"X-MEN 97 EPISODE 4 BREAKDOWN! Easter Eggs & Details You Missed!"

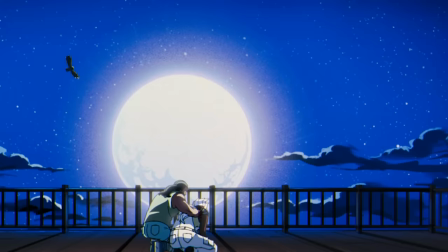Forge confesses to Storm that his early designs helped lead to the weaponry that took her power, but he says, "I could live forever,
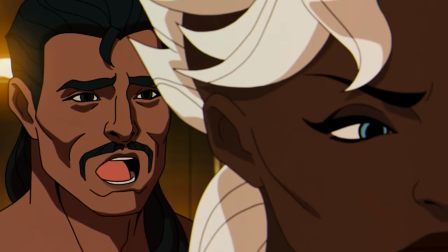and still my endless imagination would never conceive of a thing as perfect as you."
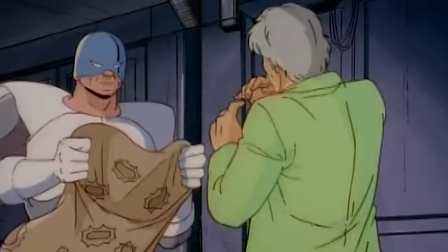And he references a scientist in Scotland that would be Dr. Gottfried Adler, who designed those power dampening collars,
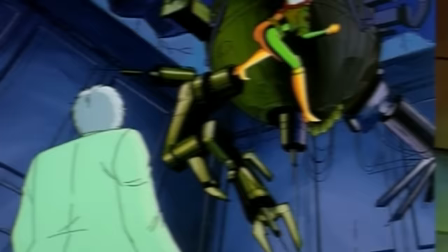and his push for a cure for mutants would actually end up making them slaves of Apocalypse.
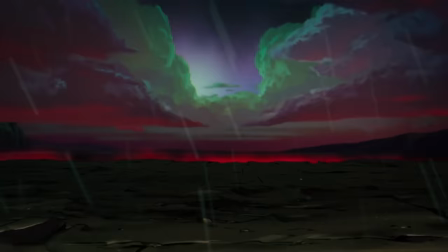So as we head into the future, this guy is going to be extremely important. Storm rides out into the rain, but encounters this demonic presence and falls right back into Forge's house,
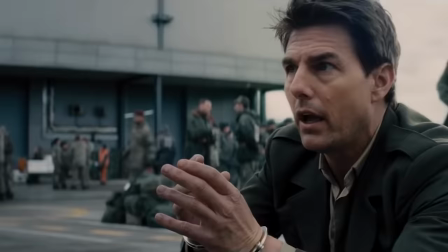kind of like dying in a game and respawning back at your save point, if you think about it.
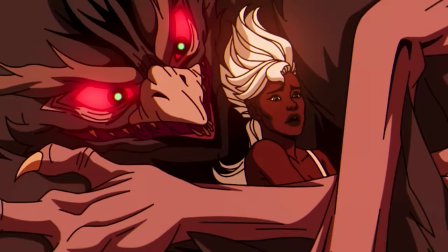But here, a giant bird demon attacks.
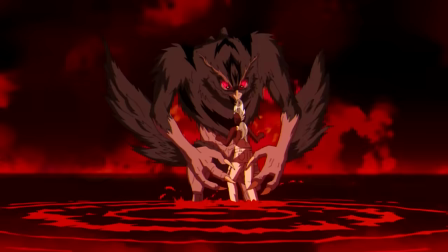I feast on misery, and I, the adversary, shall not waste my meal.
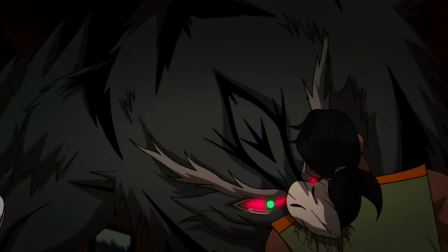So the adversary is an ancient mystical demonic entity referred to as the Great Trickster by the Cheyenne.
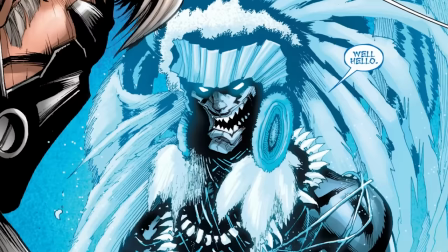The adversary's native dimension was one of chaos, which the adversary loved and sought to spread to Earth's dimension, overturning order for the mere sake of just doing so.
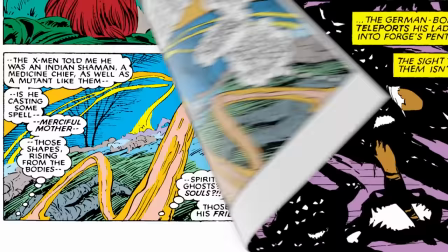He comes up in Uncanny X-Men number 188 following this Lifedeath storyline in the 80s, but we learn that the adversary first encountered Forge back in Vietnam.
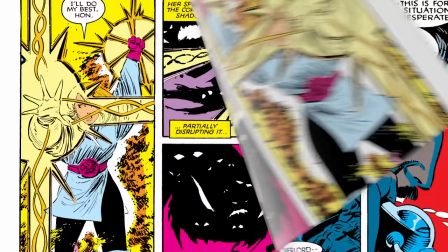Forge kind of summoned him when 9 of his men died, and that decision is what resulted in the adversary's link to the Earth dimension.
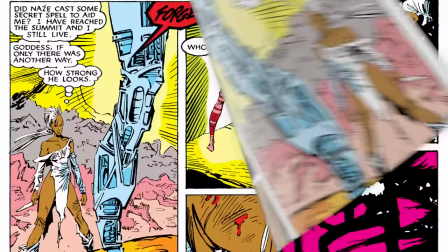We re-encounter the adversary with Forge in Dallas as the adversary fights the X-Men and the Freedom Force,
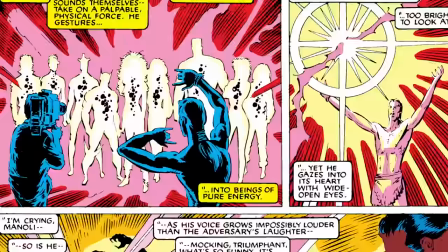and this results in Forge having to cast a spell to sacrifice 9 X-Men to banish the adversary.
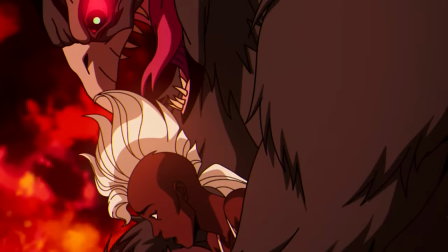They do die, but they are brought back to life. Here, the adversary is voiced by Allison Seeley Smith, the same actor who voices Storm,
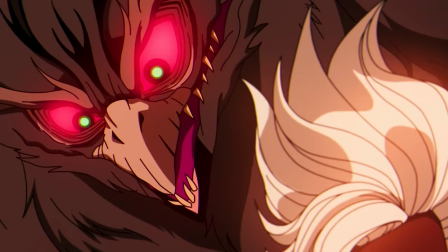so Storm is really hearing these words from herself, but I wonder if there will be a different voice in the future episodes.
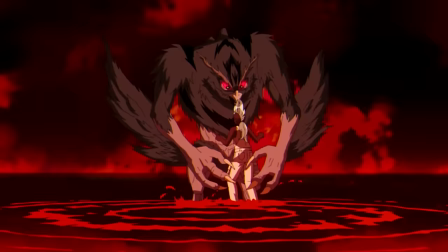Now, the adversary wasn't known for taking the form of a giant bird, but the fact that she does here is just terrifying,
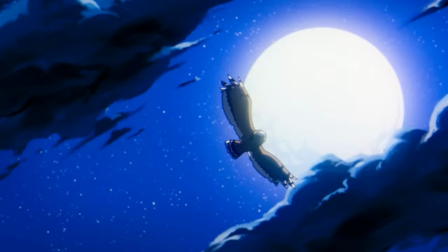and it also makes the demon a fitting foe for Storm as a bird of prey that can fly and taunt this supposed goddess,
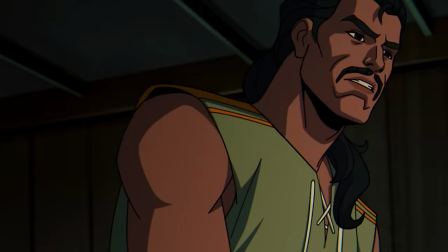as Forge called her. In fact, I think Forge calling Storm a goddess is what triggered this.
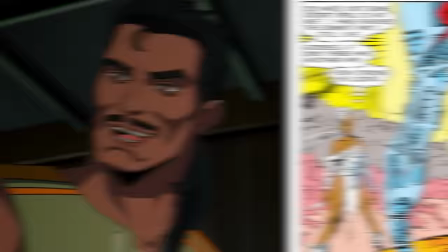So Forge has this combined reputation of a gearhead, but also someone crossed with mystical forces.
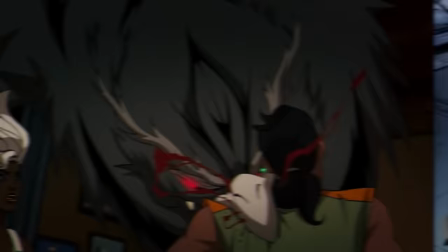It's arguably his relationship with the adversary that gave him this foresight and his ability to build a better self to live long into the future.
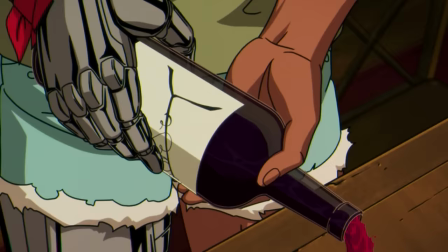Yes, it's a bit weird structurally this episode to pair Motendo with Lifedeath like this, but I believe the lessons are the same, that if we try to relive our greatest hits,
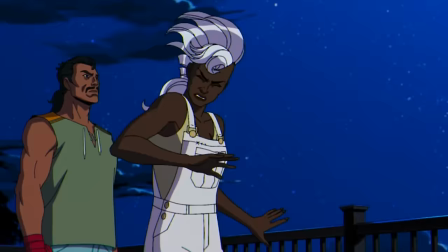whether they're in a video game simulacra of our lives or repeating our own magic words as mistress of the elements,
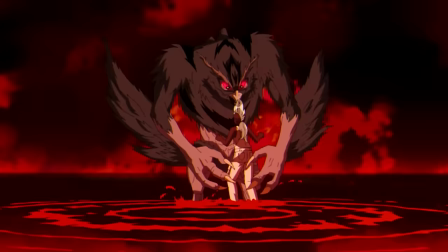that is when we are most vulnerable to our demons. So where does Storm go here with the adversary?
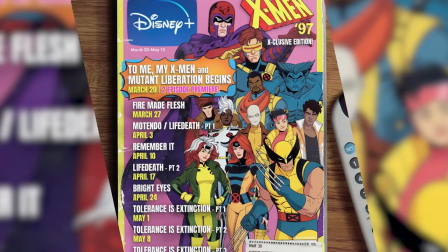We're gonna find out in Lifedeath Part 2, but only after a Remember It episode, episode 5,
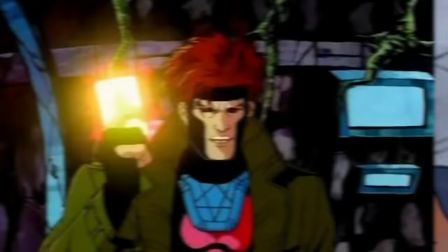which, despite those words being associated with Gambit, I think it's gonna be an episode following Forge in the future,
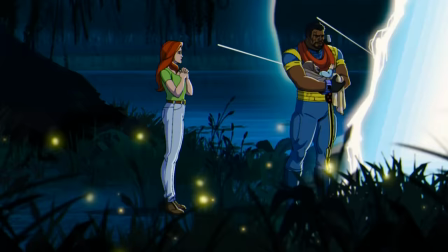as well as Cable. Whatever destination year that Bishop took young baby Nathan Summers to, as we see his transition into Cable,
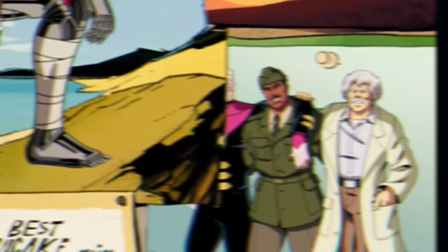and all this comes together as Forge and Dr. Adler are all connected in this crazy time travel plot.
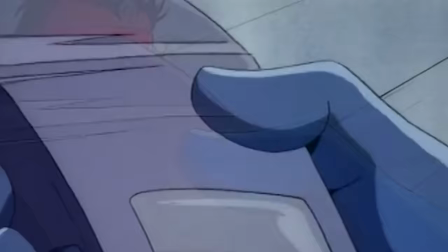We're gonna find out why Bishop was back in the present day. Forge, I think, will be the link in time for all of it. And right there at his side will be his demonic adversary. That was everything I saw in this episode of X-Men 97. Thank you so much for watching. Comment down below with your thoughts and stuff you liked in this episode. Follow me at EA Voss. Subscribe to all 3 channels of the New Rockstars Network for breakdowns and coverage of everything you love.
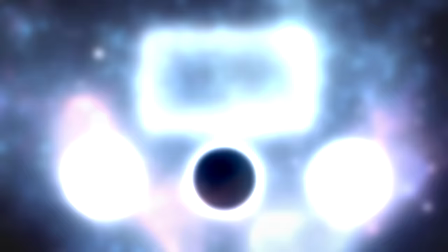Thanks for watching, Dylan Panthers. Bye.